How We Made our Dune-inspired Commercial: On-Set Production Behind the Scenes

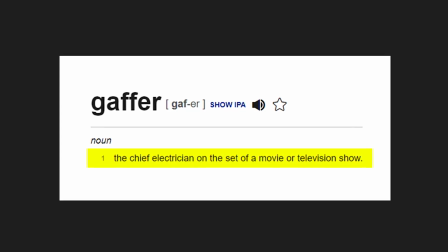[4:00]
In fact, that our gaffer who had all of our grip stuff for shooting out there had a flat tire
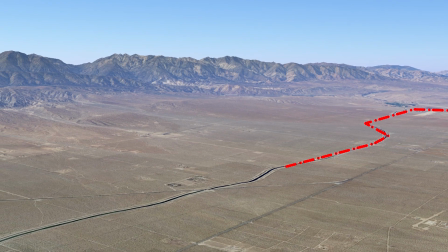[4:07]
and was so far away from us that we just kind of had to make that decision to start the day of,
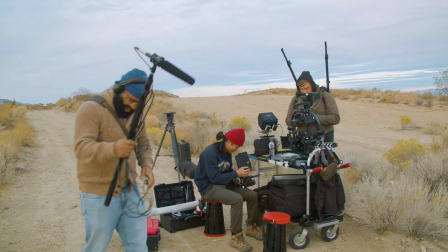[4:13]
can we do this without the additional gear? But, and this goes to Sean's credit, you know, the movie is made in pre-production and not production.
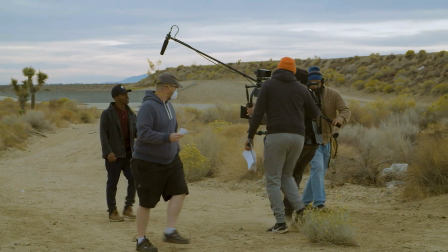[4:23]
And since we kind of knew everything as far as like the shooting style, we got the location scout ahead of time with Tim,
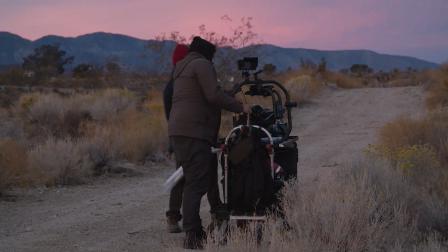[4:30]
the DP, who was just a cornerstone of all of this process as well.
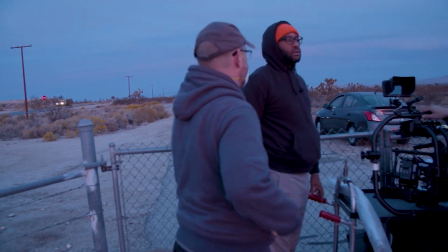[4:35]
We realized that we could still shoot it and could still get like a really great image based on the gear that we were using.
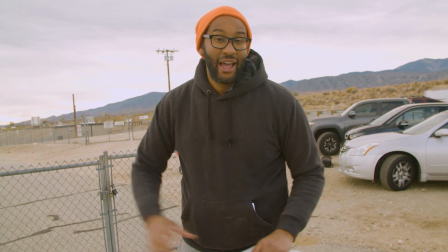[4:41]
So this is location 1, we got all our desert stuff. And now we are going to eat.
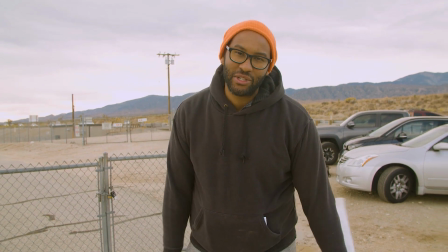[4:47]
And then we're going to be going to location 2 to shoot like the last little bit in the office.
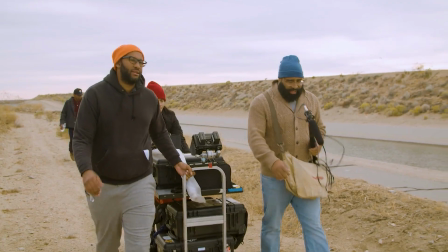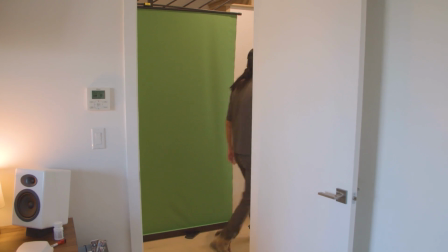[4:56]
the last bit of the commercial, which is walking into a room location,
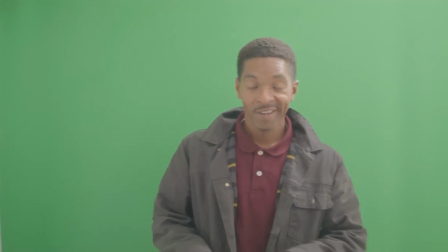[5:01]
which established the green screen that the talent walked in and then sat at the
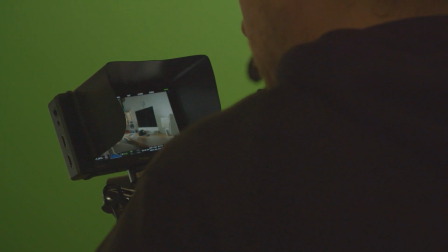[5:06]
computer. And even though that shot isn't on screen nearly as long as the first bit,
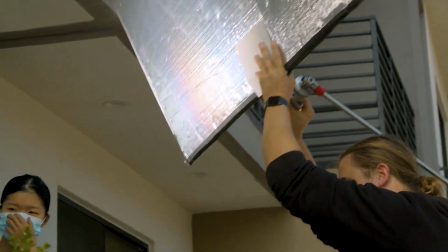[5:12]
it probably took us about 1.5 to 2 hours to light for that space and then light the room and stuff like that,
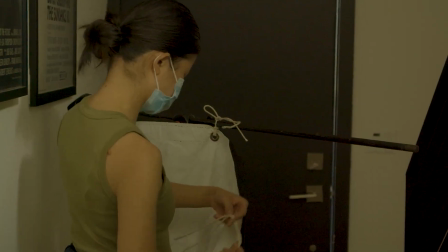[5:20]
just to give a natural looking room a natural looking light.
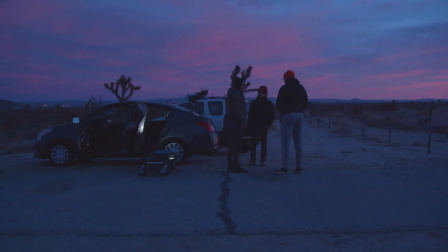[5:25]
So that was how it was. That first location, we took some licks at the beginning, but once we were looking at the footage,
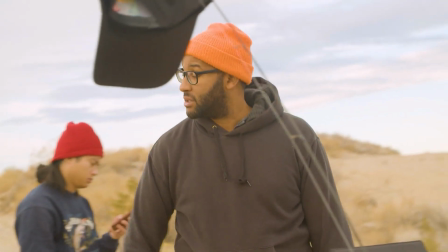[5:32]
I think we were all blown away by like how strong the image was, effectively only using natural light. We'll be able to get it color graded and such, but that in-camera image was phenomenal. It was we couldn't have asked for a better cloudy morning. Couldn't have asked for a better one. So just talking about the practical effects that we did on set, the first one was trying to create a practical look of the hat blowing off of our spokesperson in the desert.
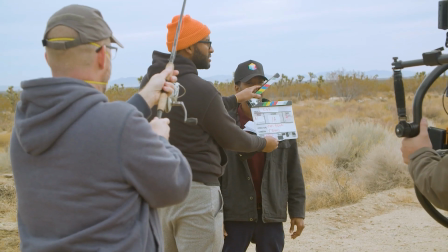[6:05]
On set, it looked pretty silly.
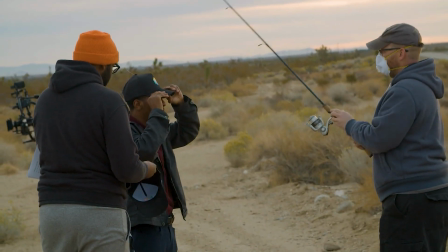[6:07]
It was quite literally a fishing pole with the fishing line extended out of the end of the pole down and attached to the top of the hat.
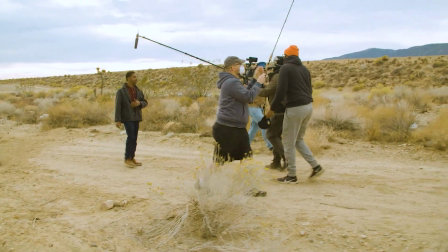[6:14]
What that meant, though, was we were trying to time that to the fact that when the shockwave hits from the sandworm in the background, which you wouldn't see until it's created digitally later in post-production, would give that feeling of an actual practical effect where his hat blows off.
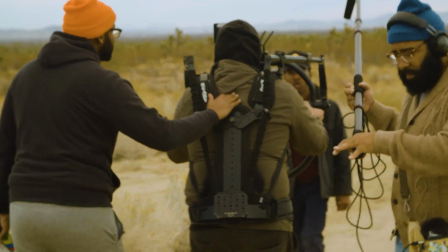[6:29]
Now, you might ask, well, why didn't we do that in post? This is where you're dealing with kind of the catch between what do you do on set versus what do you do in post-production.
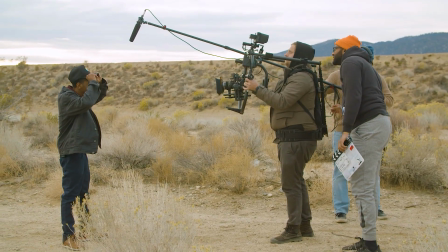[6:38]
For something like that, where we wanted his hat to blow off, it made a lot more sense to do that practically. And then augmenting that practical effect with a bunch of digital visual effects.
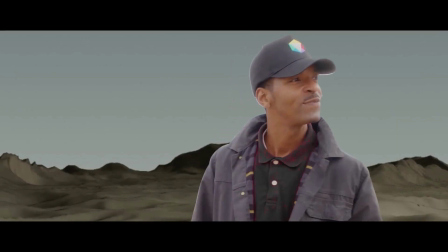[6:49]
So that'd be the shockwave, an air current that hits him and makes his hat blow off, digitally adjusting some of his clothes so it makes it look like it kind of moved his clothes a little bit, all those kinds of things. Another one of the practical effects that we were looking for was we wanted in the office scene,
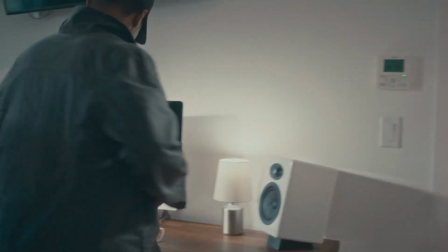[7:05]
we wanted it to be a little bit more magical. We wanted it to have kind of that welcoming feeling.
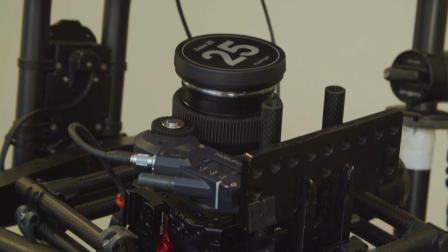[7:10]
Well, that was where Theo and his crew really, once again, shined really brightly.
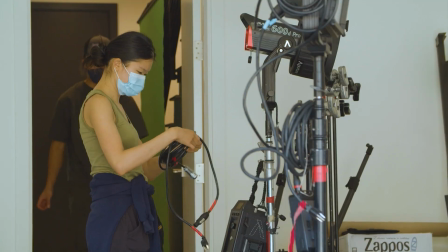[7:15]
And were able to not only set up a fairly complex set of lights,
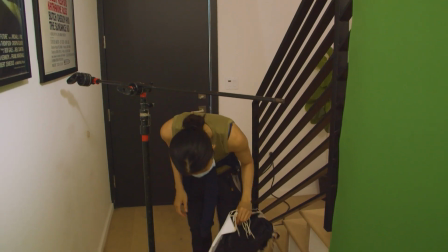[7:19]
both inside and outside the room, but also ensure that you had that magical moment.
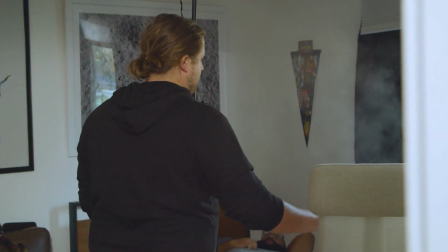[7:25]
And one of the really cool things that they used, I call it smoke in a can or atmosphere in a can.
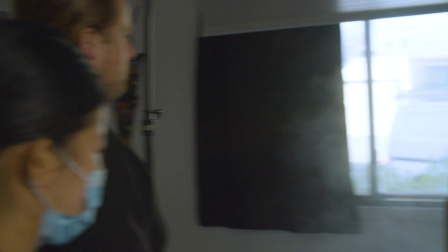[7:30]
But Theo, what is the technical name for this? It's literally something that Tim always has. I think it's just atmosphere in a can. I think you're actually saying the scientific name. Yeah, it's literally just made to catch and hold the light.
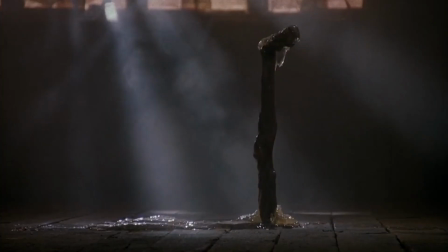[7:48]
It's the reason that, if you're watching a scary movie or horror movie or whatever, and someone's sweeping a flashlight through a room, especially in older films, you pump in enough haze, the camera can't pick it up, but the light beam can pick it up. So we knew we weren't going to go for anything that strong.